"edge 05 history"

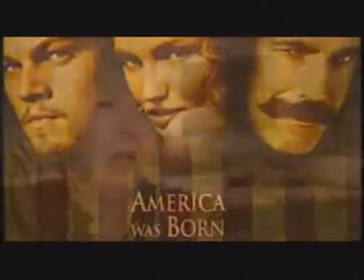[4:09]
Scorsese wanted me to see if we could be influenced by things that Eisenstein had done.
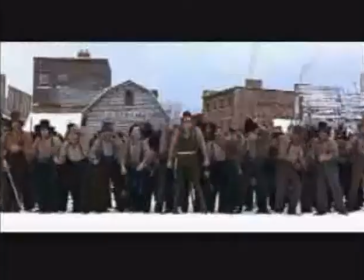[4:15] Prepare to receive the true Lord!
It was for the battle sequence. The fact that he wanted that jagged kind of extremely dramatic, non-linear editing was what was in my mind.
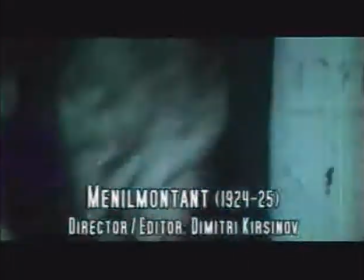[4:29]
What was largely gleaned and taken from the Soviet filmmakers was what could be used to create the emotional shocks in an audience,
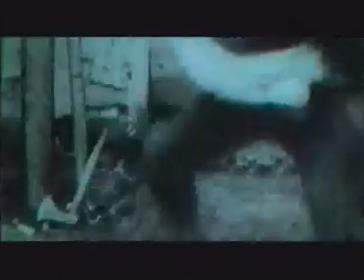[4:37]
very much in keeping with increasing excitement and thereby illusion. What is the greatest example in American cinema of a director borrowing from Eisenstein's montage?
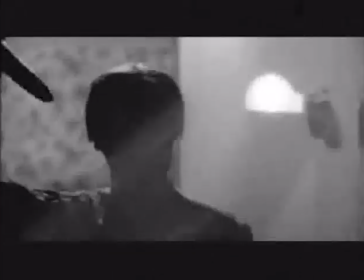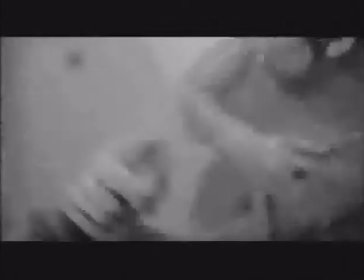[5:01]
what has to be said about the shower sequence is it's pretty horrifying.
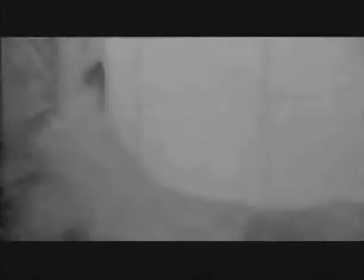[5:06]
So how do you emphasize the horror? The first thing is, of course, the use of close-ups.
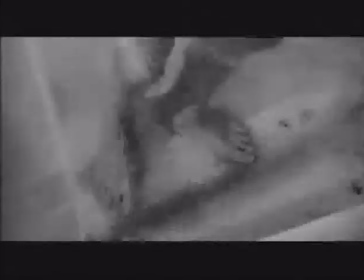[5:10]
The knife, the belly, the face. Close-ups are very intense, and they intensify our experience.
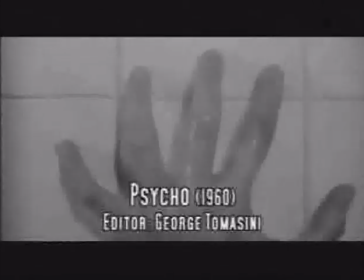[5:19]
There, editing is used as a kind of assault on the viewer, and this was a novelty at that time.